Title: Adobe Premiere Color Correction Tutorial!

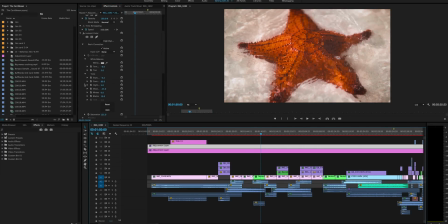271s
So now it still has great color, retains all that. Good quality color from the LUT. And here you go. So here's where you can add a faded look to your video. So again, I like to crush the blacks and the contrast and then boost the faded film slider right here.
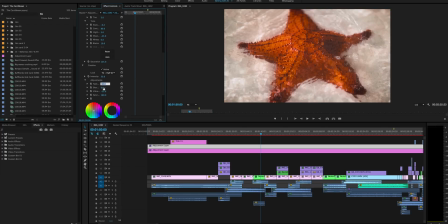287s
Typically anywhere from 30 to 50, I think is my usually typical range. Here I went a little more with 60. If I take this down to 0, you can see here when it loads, that fade on this video kind of goes away.
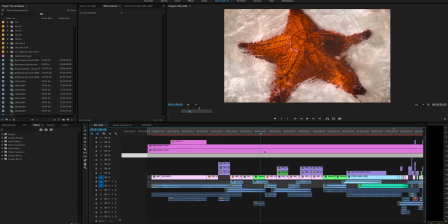304s
See? Slight, it's subtle, but the reason it's not as impactful is because, again, the intensity is taken down. So that's why usually the fade was taken up so high to 60.
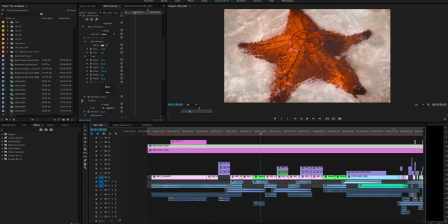317s
So my bad, I actually typically range the fade anywhere from 20 to 30, but because the intensity is so dialed back on this LUT and under the creative section,
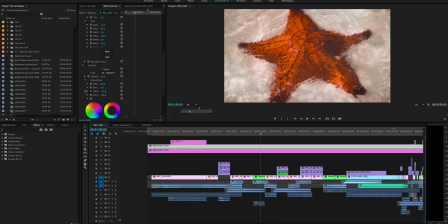330s
I had to boost the faded film even more than typical. So when I boost the saturation, a lot of times I like to take down the vibrance. And again, down here with this LUT, I boosted the saturation down here as well.
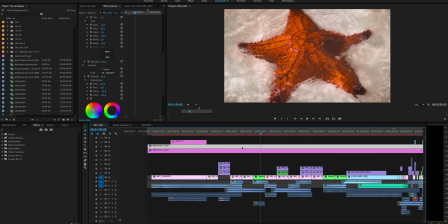345s
So that's like my overall main color that is affecting all these clips below the adjustment layer. So again, whatever is on this adjustment layer, anything below it is going to be affected by what you've attached to the adjustment layer.
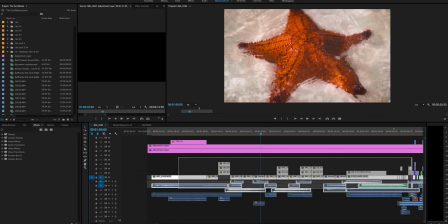362s
So since my color's on this adjustment layer, all these clips are affected by this overall color. Then once I'm done with the video, I go in and fine tune individual clips if they're too bright, too dark, need more contrast, etc.
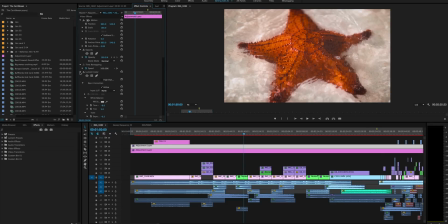375s
But my overall color sits right here on the adjustment layer. On top of using the Lumetri color effect, I like to use this effect called levels. I pretty much use it on every single video. So I usually throw that on the same layer that my color is.
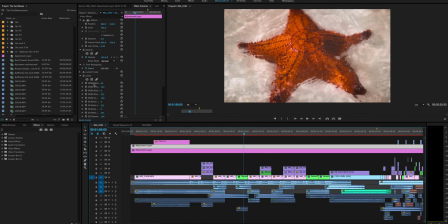390s
And there's only two sliders I play with on here, the RGB black and the RGB white, these two top ones right here. Typically, I boost the blacks a decent amount. Right now, I have it set to 40. Typically, it's at 0. So if we move it to 0, you can see what that does here. And there we go.
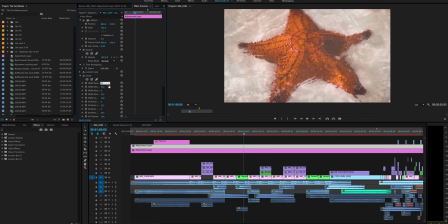408s
So you see it's just like way too faded. So what I did is I boosted the black levels, and I can even go to 50 to really show you guys. Boost that to 50, give it a second, and bam. So that looks great.
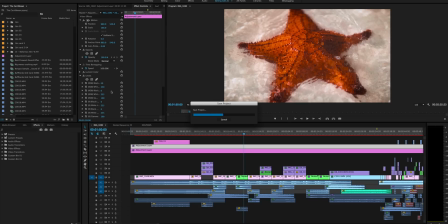422s
So it kind of takes that fade away a little bit, kind of crushes the blacks even more. And then 50, 250 here on the whites, typically this sits at 255 if you haven't messed with it. And what this does is it affects basically kind of the bright whites of the image.
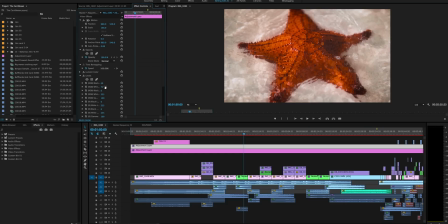437s
So if I drag this way down, you'll see the image in a second here, you know, whoa, way OD. So I only dropped it about 5 to like 250 to kind of just help the whites pop a little bit. So those are the two effects on my top layer, the color and levels.
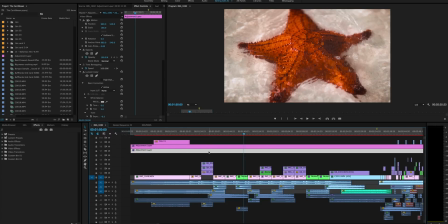455s
And then typically I usually do another adjustment layer below that, which will be the more softening, Cosmo, sharpen effects, less color stuff and more effects stuff. So again, color is on my top adjustment layer, and then down in this adjustment layer is where I have some of the effects.
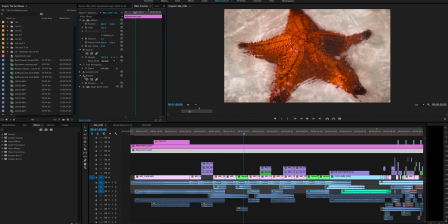474s
So sharpen, I usually sharpen the video slightly, anywhere from 20 to 30. Right now I have this video sharpened at 25, so the sharpen effect is put on this adjustment layer right here.
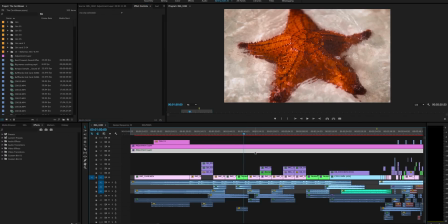488s
And now magic bullet is typically something I use often. And so on this adjustment layer, I'm gonna come into magic bullet here.
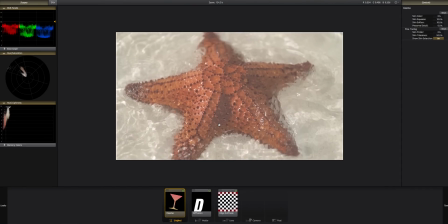497s
And what I have set in magic bullet is I have the Cosmo effect, which if you can see, I'm kind of toggling it off and on. It kind of gives it this softened feel, so everything's not too sharp and over HD crispy.